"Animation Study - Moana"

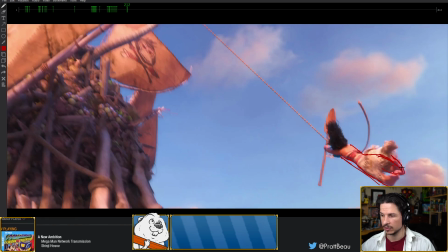Whereas this one has a curve through the whole thing, through that silhouette.
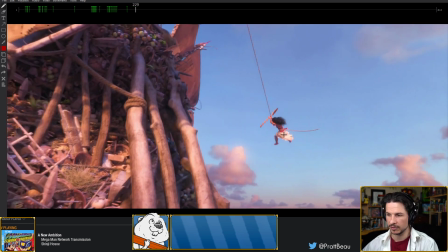And she swings through and you get this beautiful overlap as she just slowly transitions.
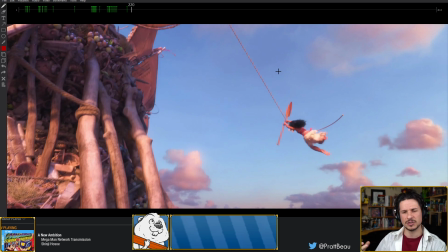This is one of the few moments where a slow transition really works really nicely.
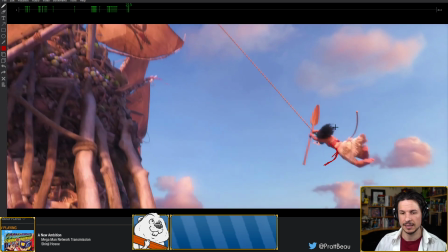If she was just to kick out her feet and by this point already have her feet way out here, it wouldn't have that kind of graceful motion.
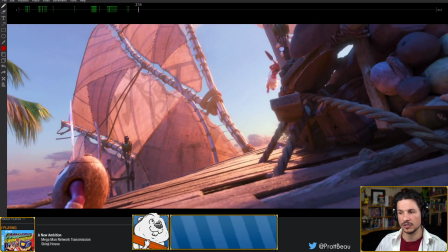And that graceful motion contrasts the really hectic movement in here. So it's very, very hectic and then something slow and then hectic again.
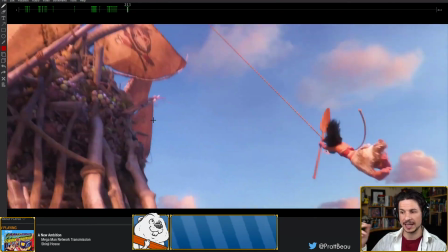So they're using it as a way of breaking up the action. If she was kicking and spinning through here, it might be very hard to read.
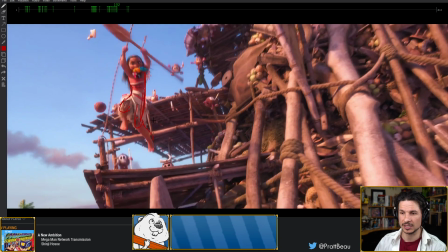It would also show that she's not really in control.
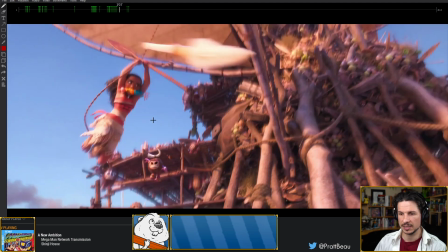So really pushing these design elements in here.
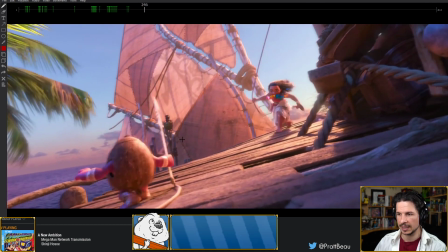And the next time she swings, They push that even more, but look at this.
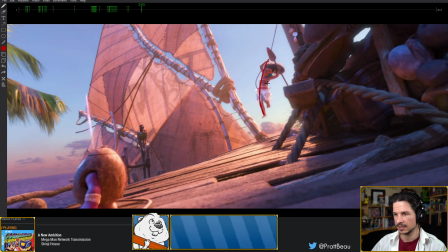Beautiful straight versus curve. And again, does straight mean that her arm should be positioned perfectly straight up like that? No. Same thing with the line of action. Her line of action is going, oops, don't want to do that.
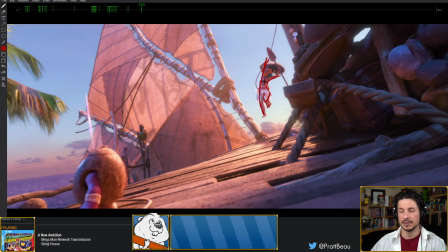Her line of action is going this way. Well, does that mean the arm has to be positioned all the way up to match that? No, not necessarily. We can bend elements and it still works.
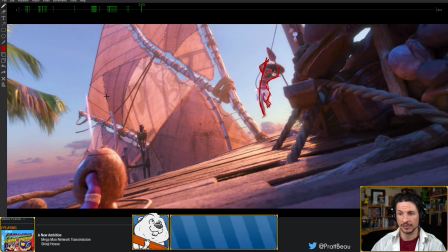Those concepts are not a global. If you have a line of action here, it doesn't mean that everything has to follow 100%.
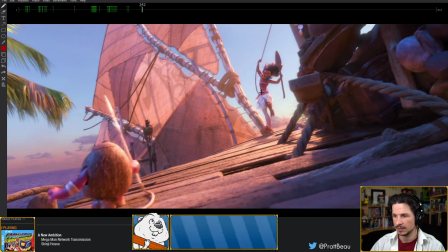And we get this really nice push in the pose. Look at that. It's so cool. Such a dynamic pose. Shoulder way up, hand curled in. So nice.
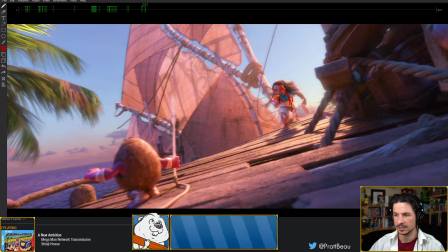And then when she lands, it changes. They reverse that curve.
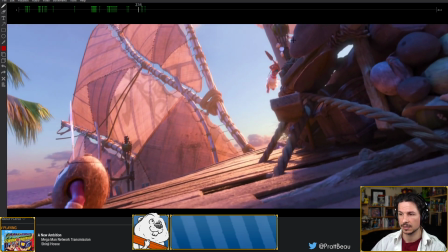They are pushing the reversals to show how dynamic things are. Even at the start, like the curve is actually this way,
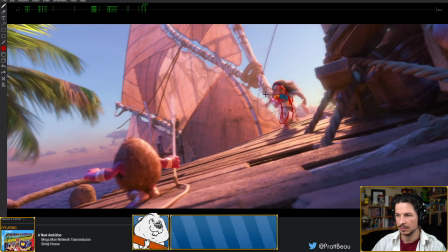and then it gets bigger and bigger before reversing, and now she's running.
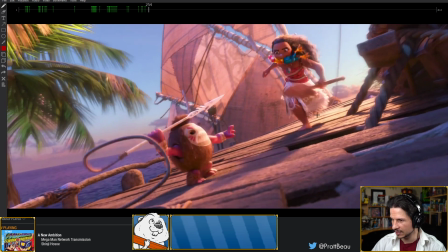And actually, it looks like there's a foot slide right here. You watch this foot,
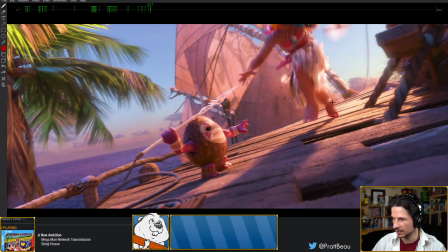it kind of slides screen right a little bit because it was right on this board.
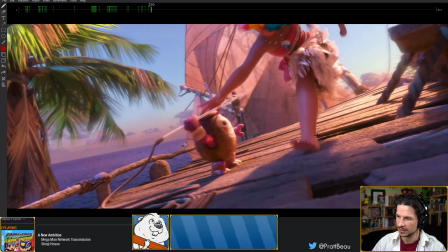So even with the camera move, it should have been right there. Is that a problem?
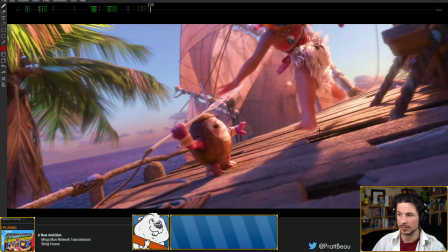No, because it looks good from camera. If they kept it there, what would have ended
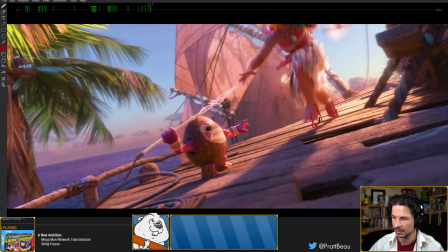up happening is that the silhouette, that foot would have still been here and then overlapping here.
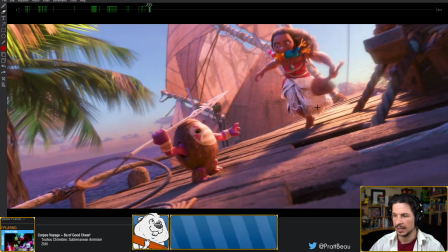So by having the foot slide a little bit, it just clears up the silhouette and makes things read.
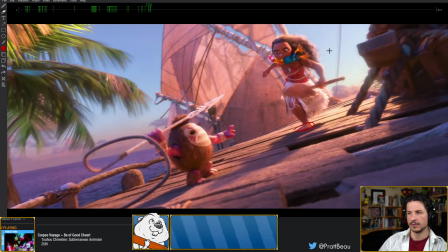So again, this is where the big difference between live action and animation.
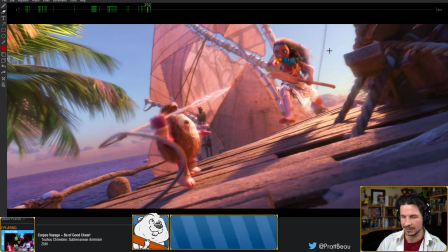In live action, well, we can't do that. In live action, your actor is going to fall if they try to slide their foot during a run. In animation, we try to follow the realistic, oh, that's how life works.
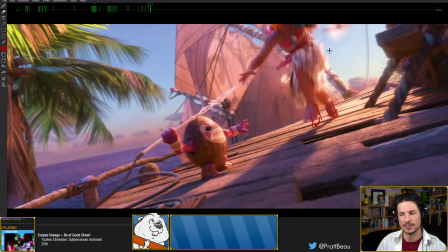We want to emulate it. But in a moment like this, we can cheat just a little bit to make the animation feel better, to be more than life. And one of my favorite
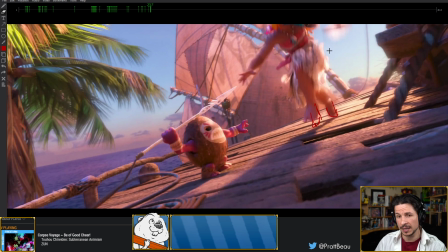ideals of animation is that if you're animating it and you're just sticking to 100% what would happen in real life, well, why not just shoot reference?